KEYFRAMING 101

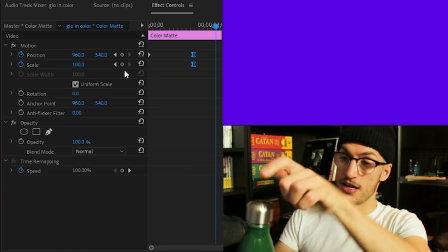4:12 I'm pretty sure you'd have to go and actually manipulate the function. Hold on. I need to manipulate the function of my body by drinking some water.
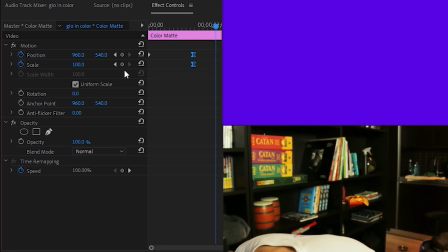4:20 What a professional. Oh God, I drank it wrong. Oh, it hurts. You can do an easy ease to make it ease to the ease.
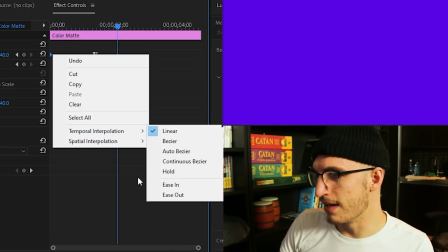4:28 And you can also do that on the way out or the way in. If you're coming into the frame, yeah, the starting motion.
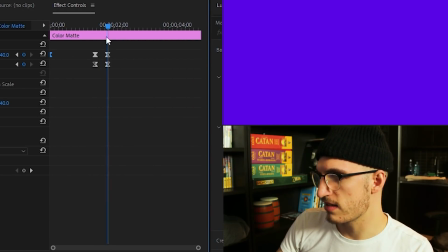4:36 So like if we were gonna stop here and say, okay, here it is, it's stopping. It sets it to whatever it was.
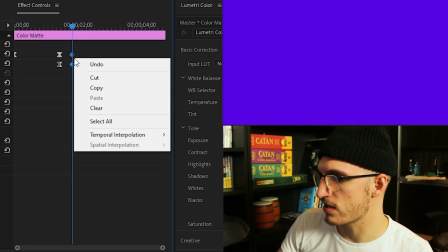4:42 So you'd have to set it back to linear and then set it back to easy ease out or ease out. And it's not doing anything right now, but we set the ending frame and set it to an easy ease. That'll make it do that. Like it'll slowly come to the wall and just gently hit it.
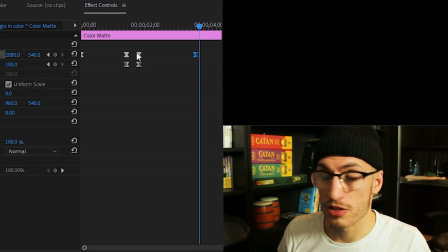5:02 Again, you can actually manipulate this on your own if you wanted to. These are just quicker ways to make your transitions come in and out much simpler.
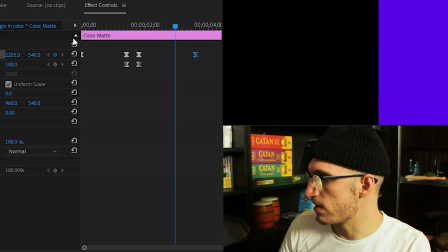5:09 And this is the hallmark of just simple editing. Linear just basically does it like this.
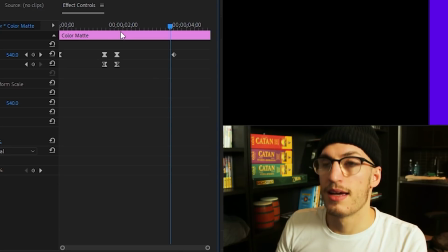5:15 Linear means that in mathematical terms, it'll just go from the point without any sort of acceleration to the movement.
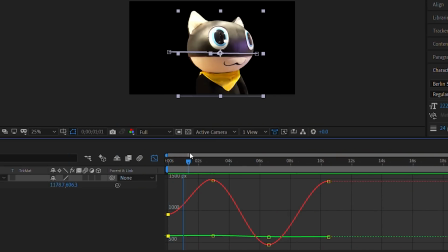5:25 There are, in After Effects, they actually have like a graph indicating how the movement will move it. It's actually like a parabola.
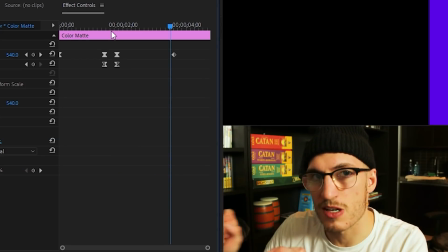5:32 So mathematically, it's all based in math. I'm an idiot, so I don't even do the math stuff.
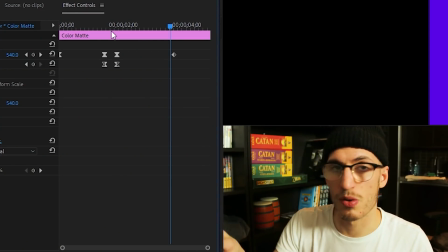5:38 But if you know math, you could probably get away with like so many better edits than the knowledge is power. But for the common moron, you can actually just do these easy eases in Premiere.
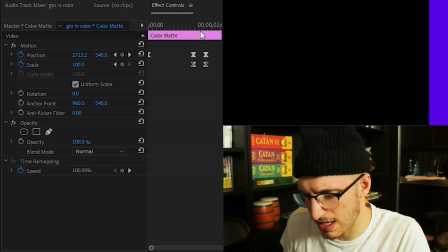5:48 And that'll be the general easy path to making your movements like smooth and simple. But what if you want to do some more? You'll notice in videos, I'll have like an object do like a, it'll come like a flump. And it'll have that sort of impact.
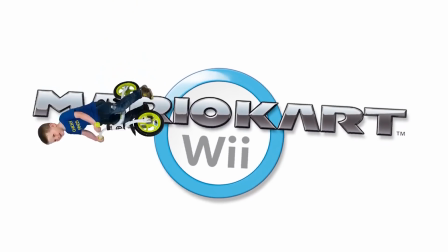6:04 I really like having that sort of animation in my videos where it'll go like ooh, whoosh, and you can really feel the push and pull.
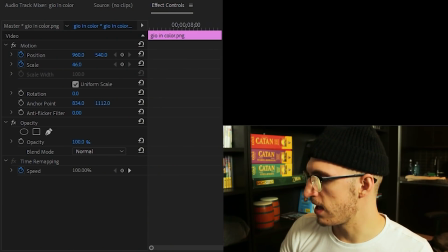6:11 So today we're going to do it with the king of movement, Giorno Giovanni.
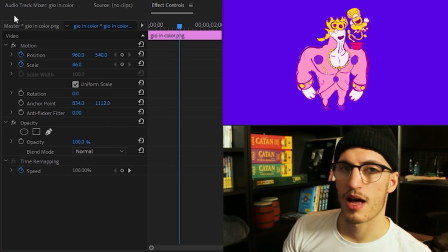6:19 Giovanna. So we can do a lot with Giorno, I have in videos.
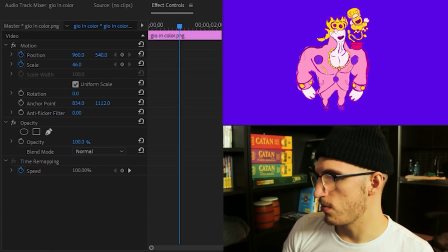6:26 But if you wanted him just to appear,
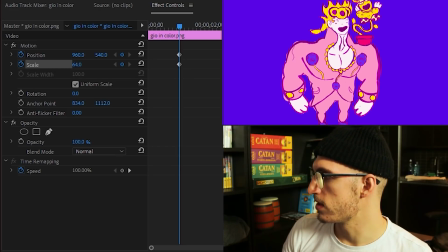6:28 something I like to do when I'm making just a simple object or an image appear on screen and I want it to be the central focus is I'll start it with the scale of 0,
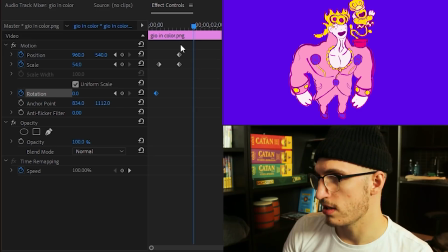6:37 then we'll click the stopwatch to rotation and we'll have it do a simple rotation.
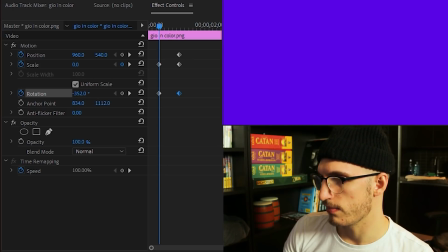6:44 I don't really think about the values here. You can usually set it to a factor of like a full 360 rotation and you'll get that.
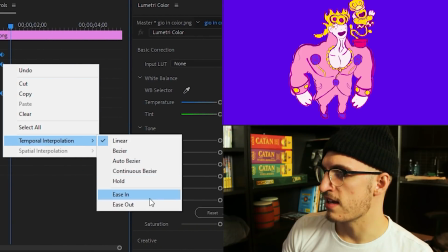6:53 But you notice it doesn't look good. Even if we add the easy ease in, it'll still look kind of whatever. So, if you want it to actually have that sort of momentum and sort of natural action that an object would have in the real world, you have to do a couple of more things with a spin. I like to continue the spin a little more until it ricochets back to the position we want it.
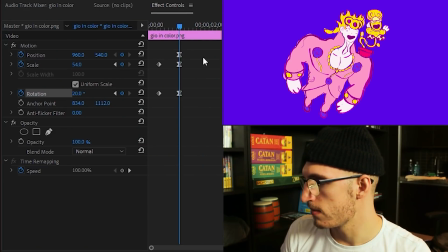7:14 So to do that, you would actually extend this to go here and then put it back to its position there.
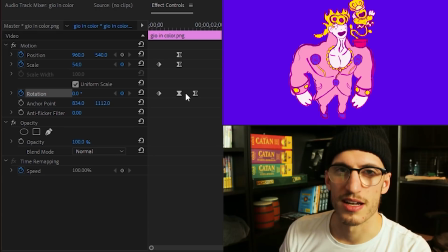7:22 This will give us something like that. And you can already see it feels a lot more organic when it does a movement like that.
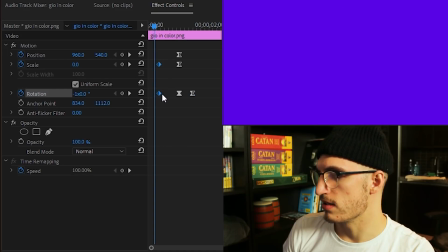7:29 I would do a little bit more to this, like we need to easy ease out here.
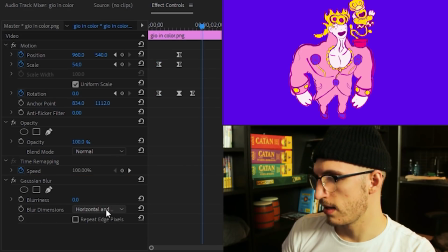7:34 You could add a Gaussian blur, it's usually my go-to. And you do horizontal so he looks like this when he's spinning in. Some people don't like using these, and I totally get it. They kind of are comical when they're overused. But when you do it at that size, you don't typically notice it, and it'll do that.
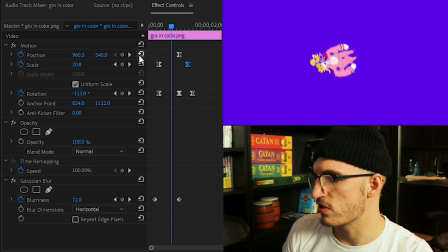7:50 You can even mess around with the scale, like the simple movement, once you understand that, then it leaves a lot to be desired, like even here.
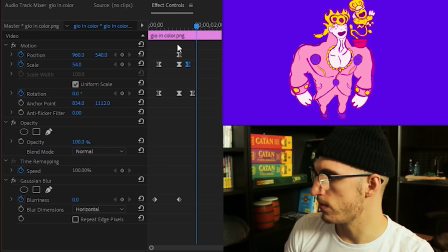7:57 I like to pop out when I'm doing a zoom in like that. And you can even have it slightly get smaller, but again, when you're messing with the easy eases, it'll not do it exactly as you want.
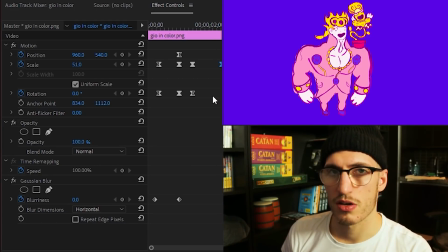8:13 And again, it's all about simplicity. If you do have these motions in your videos, you often just want it so it's not noticeable.